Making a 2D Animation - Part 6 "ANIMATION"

This hand can either drag a bit here.
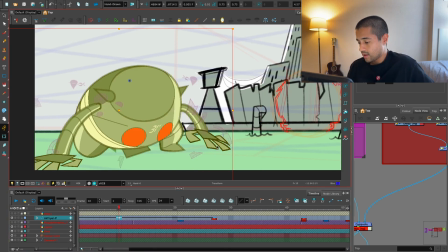(4:17)
Let's see how this looks. Yeah, this hand can drag a little bit.
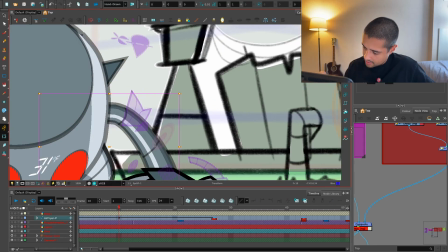(4:26)
Like that. And now this line turns here towards camera.
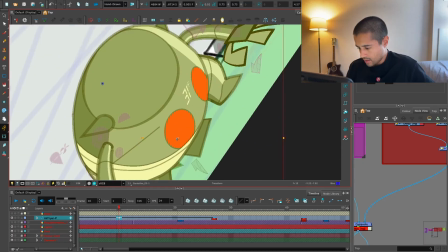(4:37)
Awesome. These underpants should be revealing here yet.
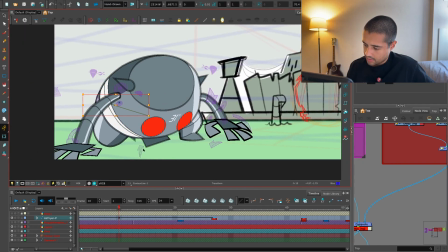(4:46)
Amazing, this line, what the heck is doing? Awesome, pam pam.
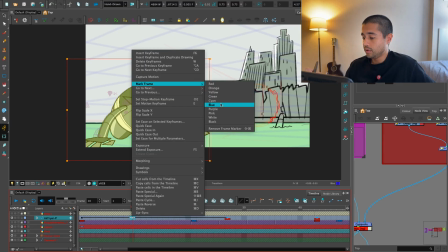(4:58)
Then I'm marking this with blue color so I can identify this is that is a breakdown.
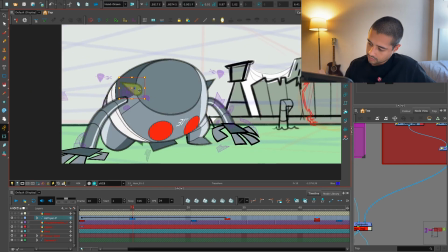Now this arm should come a little bit here lower.
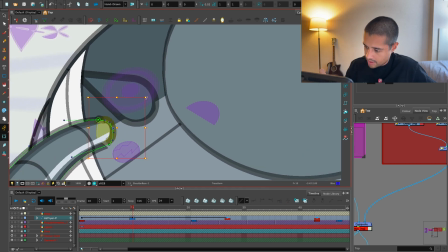(5:16)
So, and I'm always trying to find roundness in my movements, not just moving super straight.
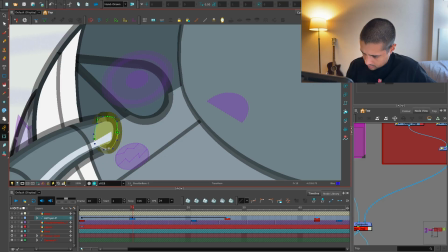(5:27)
Just if it's like an intentional, just if I intentionally want to move like in a straight line.
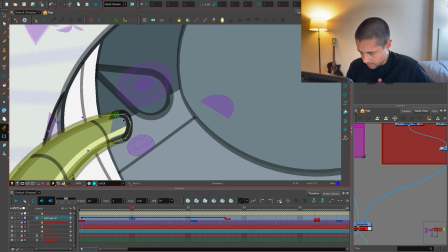(5:35)
But most of the time,
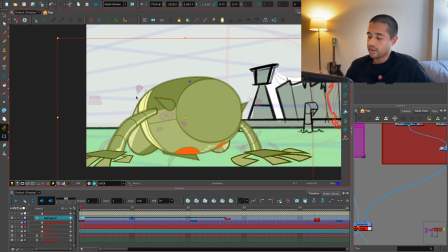(5:37)
I try to look for that roundness in the movement, like going left and right, and that's some natural.
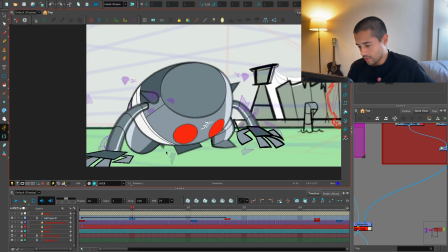(5:44)
That's the natural way that the body moves. So it's not like coming up with something new.
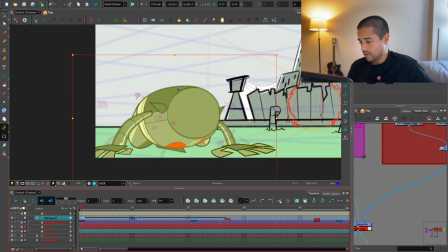(5:50)
It's just what it's how the things move.
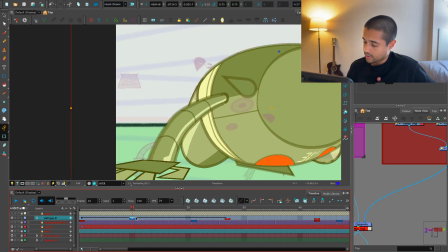(5:56)
So here I can go like this because I'm putting some pressure here on this arm.
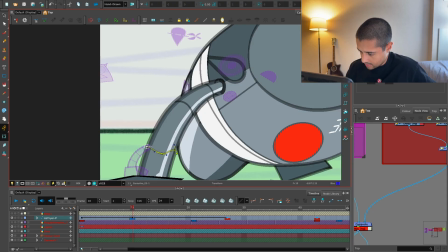(6:02)
Maybe this line can turn like this.
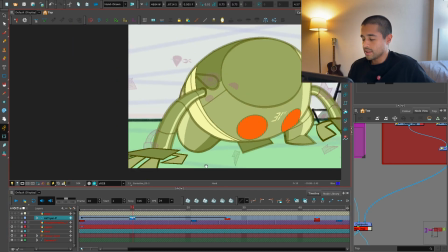(6:06)
So this is what I'm avoiding on the posing process, just moving stuff around to see if this works.
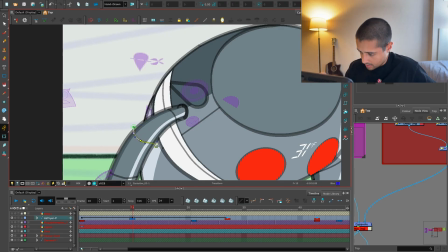(6:14)
But here in the animation, I'm actually moving stuff around just to
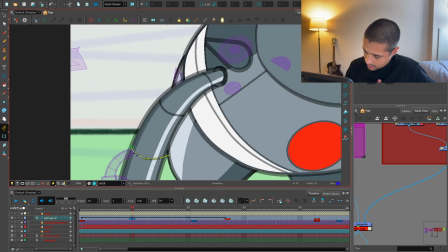(6:20)
feel how things turns, where the weight is being pushed and all of those stuff.
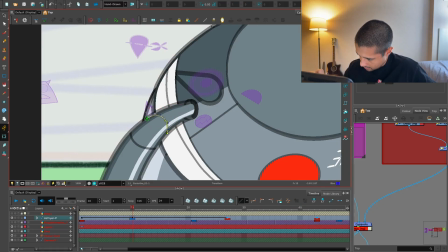(6:29)
All of those nerdy stuff. This is actually the fight.
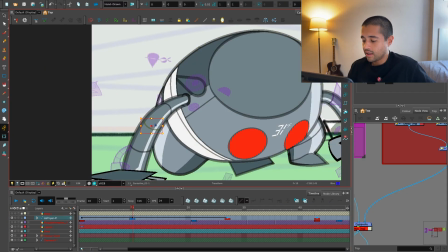(6:34)
Like all the things that we did before, the animatic and all that, that's only the map. Like that's the preparation.
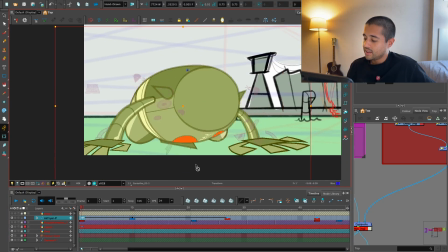(6:40)
This is actually the fight. This is actually the fight.
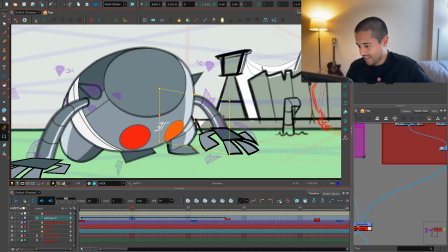(6:45)
So you're seeing me fighting this war right now. And this is what I wanted to just show here in social media, all the behind the scenes of how it is to make a short film. Or my process, not how it is, like essentially for everyone, but my process.
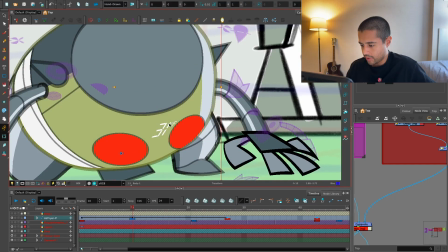(7:05)
And I found a way of standardizing my process so I can focus
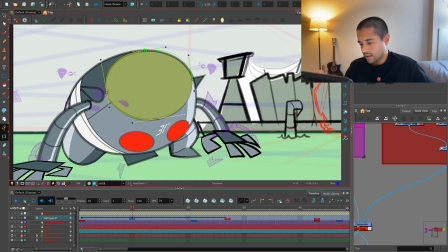(7:13)
on building a universe and creating ideas more than just exploring different art styles. Because yeah, I'm inspired by art styles and all of that, but yep, you know what?
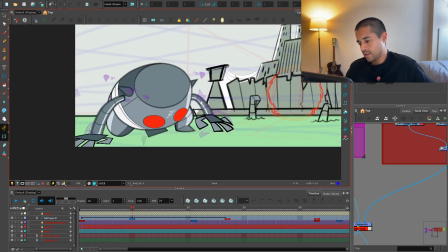(7:27)
I'm more inspired by stories, by building universe, by building characters.
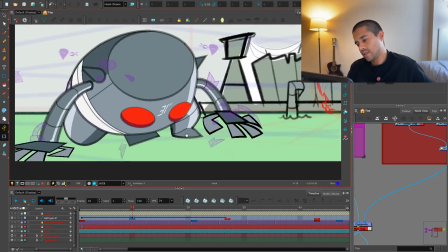(7:37)
Yeah, I can show a little bit of that part. That will actually add some depth on that part on that character.
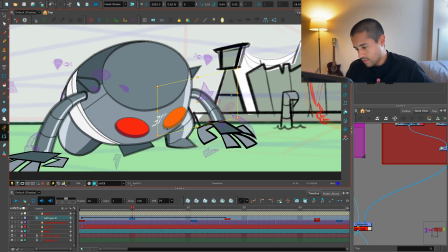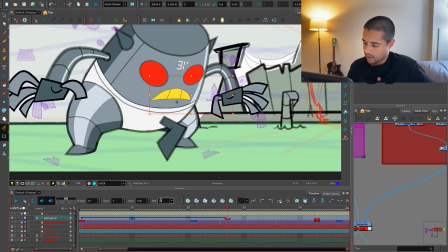(7:51)
Where's the mouth? Here. I'm copy and pasting this mouth.
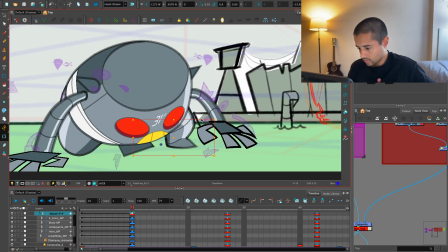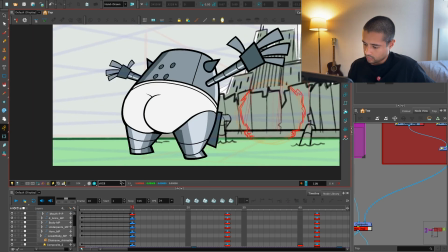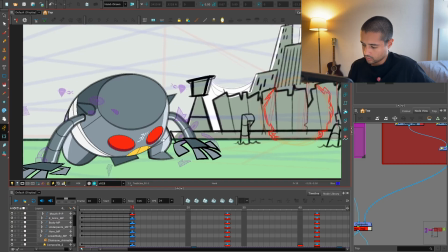(8:05)
No.
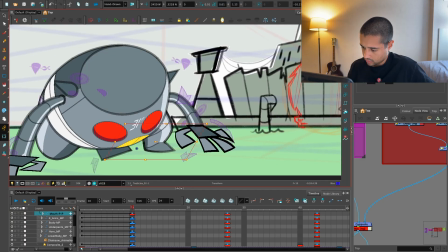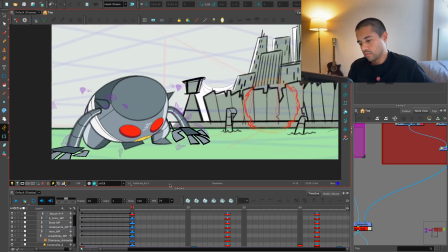(8:16)
Better.